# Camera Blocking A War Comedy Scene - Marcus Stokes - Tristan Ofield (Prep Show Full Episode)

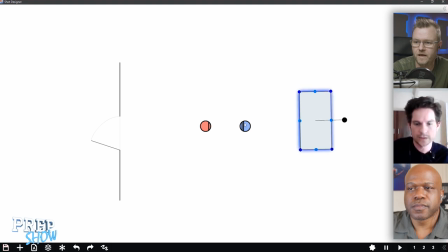so I'm replicating your scene from before okay cool i can't and so i feel free to shift like you know i'm not married to where the uh the chair and table is either so um okay i mean it feels like that's where it would be it feels like that's what it'd be add
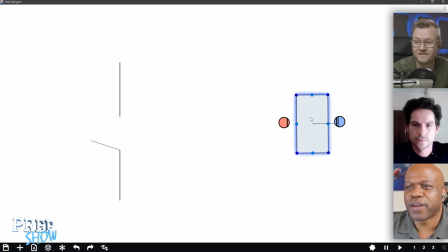a little desk to the corner just dupe that table and shrink it down a little bit pair okay so put it wherever you think it might be you want to put a table like what here um i don't know wherever we think you know i mean that that the um the beauty of
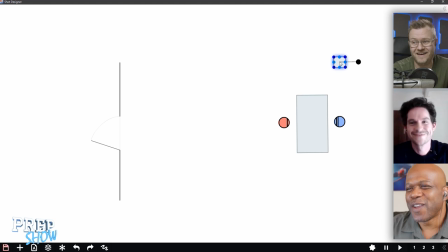a table that small is when you're blocking it you can move wherever you want okay but i would i would assume that you would want that table to be on the other side of austin so that the so that nox if nox is the one making the drinks am i correct about that
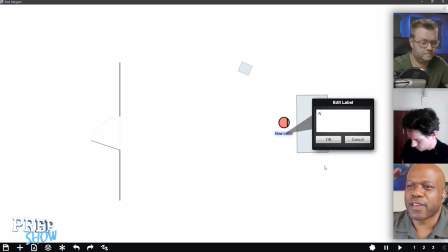yeah if he's gonna go and get my glass i think let me double check so let me just point so this is austin who correct
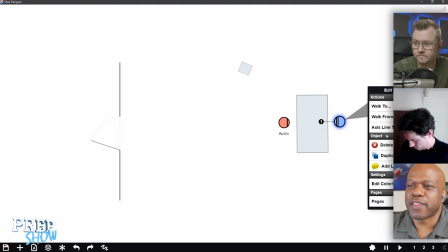okay so the table's on that side then you know he we get to look at his back as he goes over there to make the drink and so you can have some turning and things like that do you know what I mean? I think it's actually Austin that goes to make the drink.
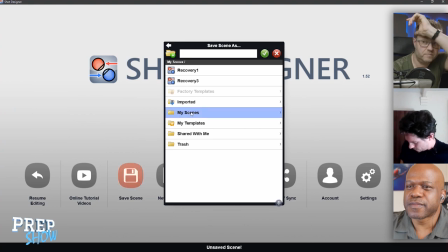Let me just give this one a name here because the bottle gets delivered to him I agree, yeah.
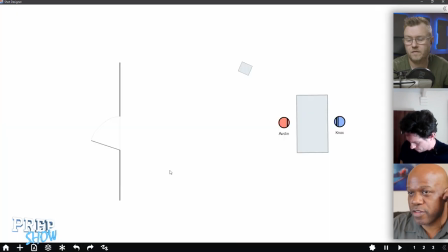If it's Austin that makes the drink then there's even more reason for it to be on his side of the desk because you don't want to invade Knox's sort of castle Yeah, correct. I wasn't paying attention. I was saving. What did you guys conclude? The table is correct where it is. Okay, alright so this is like a whiskey table somewhere yep yeah
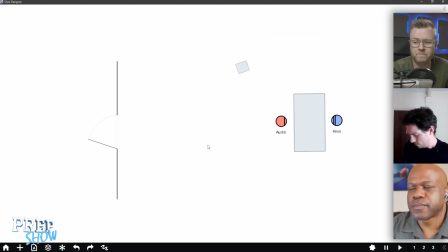okay good um so markers you want to know yeah you want to know what i would do yeah go ahead i would start um i would start i'm going to normally start with the basics and then i try and then i
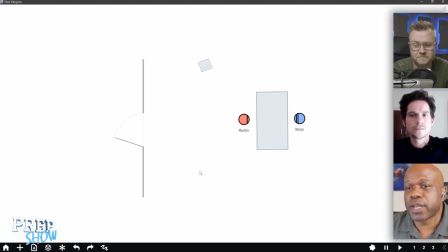look at it and then i try to make things a little cooler yeah but i'd put one camera outside the door looking in okay and then one cam and then a secondary um so make both of these green because this will be like set up one one camera will be there right so you can see maybe the door open or maybe him do an entrance and then one camera lower lower corner inside the room and that'll be your master
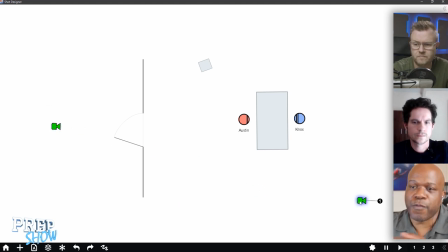so you mean here or here yeah uh to the first position so you can shoot him at the same time right boop boop right okay good so now you get you get an entrance you get like a grandiose a door opens you see knocks as a door cracked
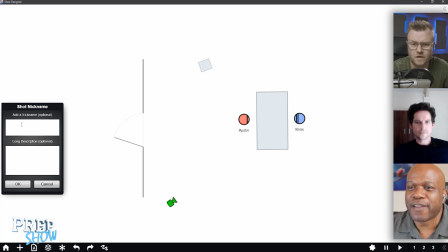you don't know who austin is yet blah blah blah um yeah
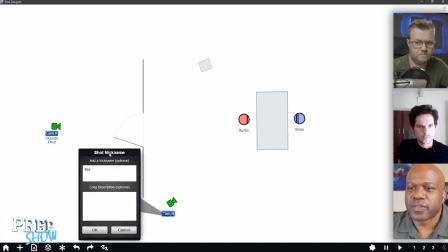okay and so this one here we're gonna make a master right and you can you can you can put a move on that if you want it to to
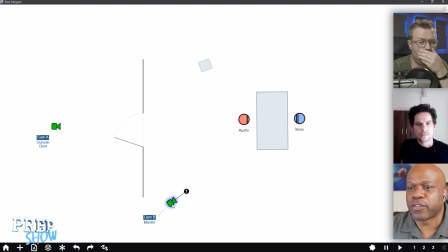sort of keep his sort of spirit alive you could track that directly what's a move like towards them or side to side i would go side to side okay good so this is a master ish yeah okay and i and i would um
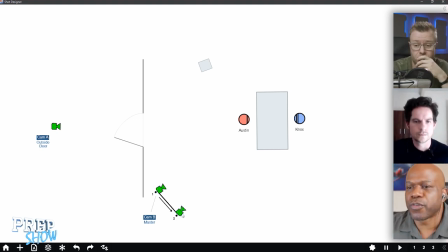i'd make it go more um horizontal on your screen so it gets a little bit closer to them as it goes. Something like that. I get that, but then if you want to go back and forth, then it's pulling suddenly.
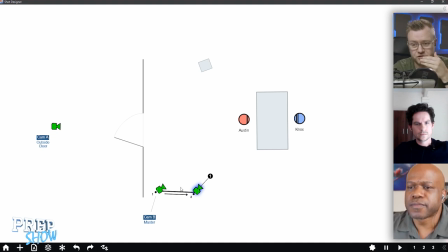It's pulling focus or pulling... Well, I mean, so it's pushing first, and then at some point it reverses direction, and that means if we cut to it then, it's going backwards now. Yeah, of course. And if you have multiple takes of that master and you cut to them, you're suddenly going forward.
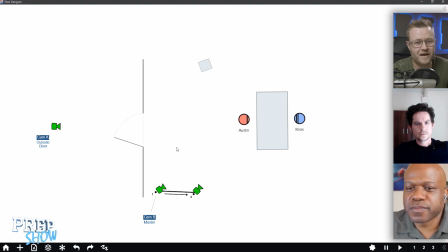Then you're going to start yo-yoing. Well, it's not just that. You're going to be cutting from forwards to backwards to forwards, and And I mean, I think I call that yo-yoing. OK, so it's going up and down and up and down. How much of that survives in your edits?
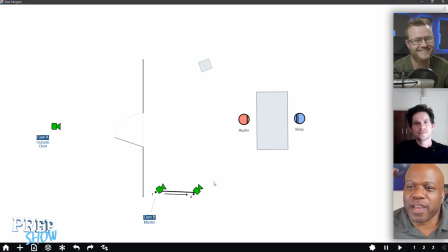None of it. OK, good. I mean, the way I would I was just trying to I was just trying to like kind of keep what he was trying to do alive. I would just park that thing in the corner, to be honest. I wouldn't put a move. I would put it on a slider and just have it nudge a little bit. So, yeah. So so this is and this is also kind of the style decision. So I didn't even know about the show, Tristan, that you're referencing this with the Entreatment show. But I watched that and I thought, wow, that is very static. It is. But it's difficult because you've got such heavyweight actors. It's not about the camera work at all. But they get really long runs of their takes and the performances are fantastic. And it is. It's extremely static. and i was kind of concerned that maybe what i had already done with exception of the lion cross um it had just fallen into this flat area of shot reverse shot which is why i wanted to see if we could find more life i mean i guess it does work but i think once they start moving that problem goes away yeah i agree once your actors start moving then the the whole like master single
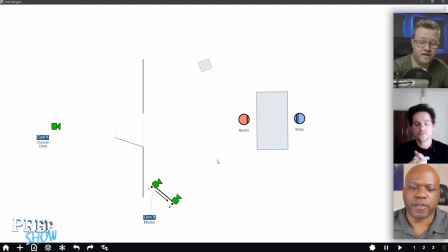single that problem i think disappears when you when you start using i have an idea for a shot and so this is what i so this is also a blocking technique which is uh when you have an idea just put it in and yeah and then see if it fits with anything
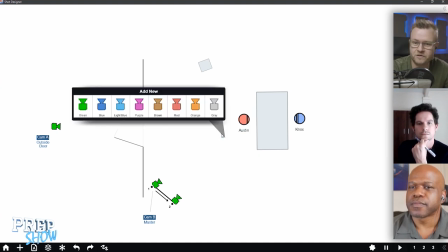so here's my idea one of these cameras here is going to end up being an over the shoulder we'll just uh well do you want to give the over
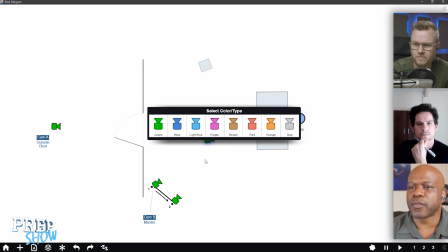the shoulder some different colors here uh yeah that's what yeah absolutely i and i just go in order right so then
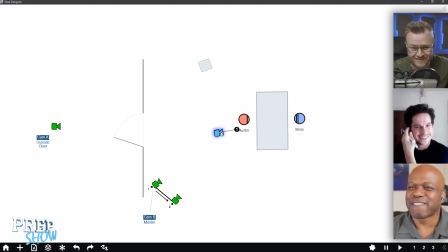my idea wasn't an over the shoulder though there's more to it so yes The idea would be that, oh, that was a mistake. Okay, well, we'll do it.
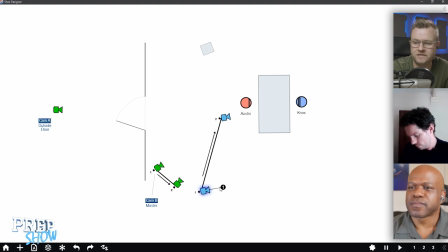I'll swap them. So the point is that something that ends in an over-the-shoulder, because if you say that he's going to be walking from over here, well, let's say that, I don't know, let's say that he comes in here and doesn't actually, like he stands here like a nice, like a good boy until he's told to sit. And then when he's told to sit,
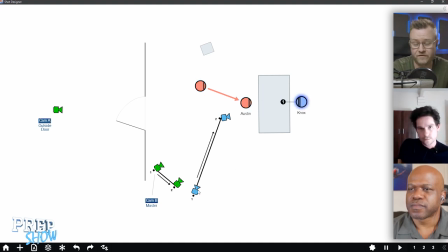the first long part of the conversation then happens here after they sit down and we just take our time nice and long to actually get into this over the shoulder. I like these kind of late arrival shots. Yeah, I'm quite keen on those as well because they develop and they end up somewhere. They end up somewhere useful and they evolve for like a whole minute.
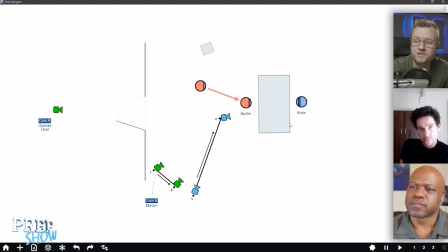There's a problem with using them though because if, see, here's what's going to go wrong. You're going to have a reverse camera here. You're going to have some static coverage in the end position. And the moment you cut to that, it's super weird to cut back to this one. Yeah, if it's still moving. If it's still moving, it's like suddenly somebody turned back time. Oh, we're back.
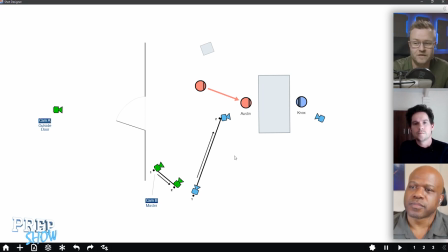Like deja vu. But you could always run another version that's locked, right? In the end position. You should. Well, you really should. Because once you cut out of this one, you can't get back into it. Do you agree with that, Marcus? Unless there's a matching shot on the other side, right? Right.
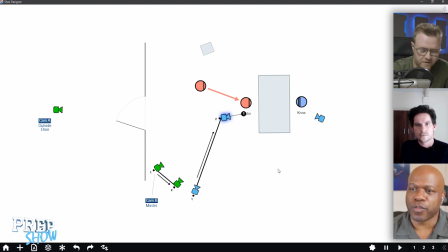Your options are to do another run, which is either locked over Austin's shoulder, or you have to duplicate that camera move on the other side. And then they both inch toward their final, and you'd have to do that if you want to cut back.
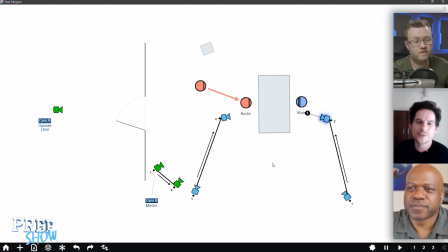I agree. I agree. But then we're back into almost timing problems that we had with the line drops, right? You're not. That's the thing. The actors can do whatever they want. It's up to the dolly grip to land on the line that you want to land on. And if he has the script on,
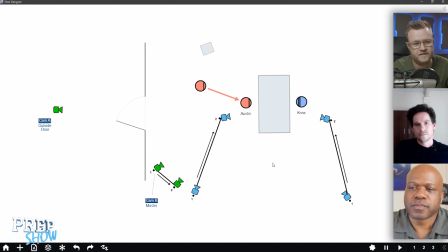I mean, he's timing it to the script, so he'll accelerate or accelerate depending on what's needed, and he'll arrive on the right line. It's actually not hard to do. Okay. The other thing is this move doesn't go backwards, so you don't run into the yo-yoing problem.
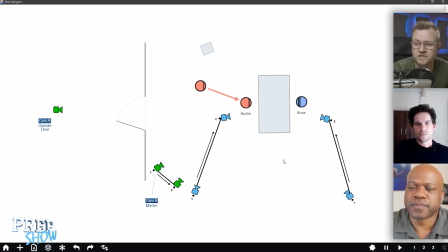Do you know what I mean? Yeah. So should we just leave this in here and then maybe kill it later? Sure. Just with Austin standing, he's not, we're jumping into the scene midway through conversation stuff's already happened so he can be
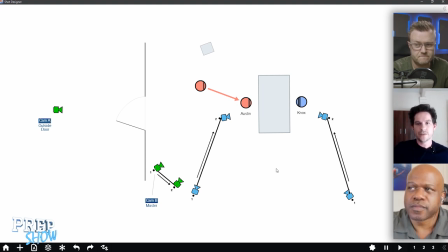standing and sit down but it needs to be something other than being than nox allowing him to sit like they've already been sat in here for a while so we need to find something some other arbitrary reason for him to be what were you saying standing what's this about already being sat in there
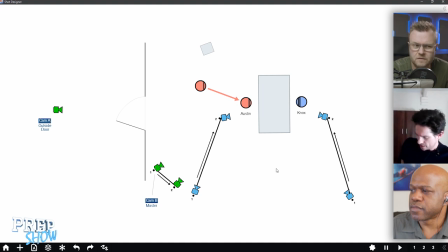for a while well if you if you the scene starts with them already kind of midway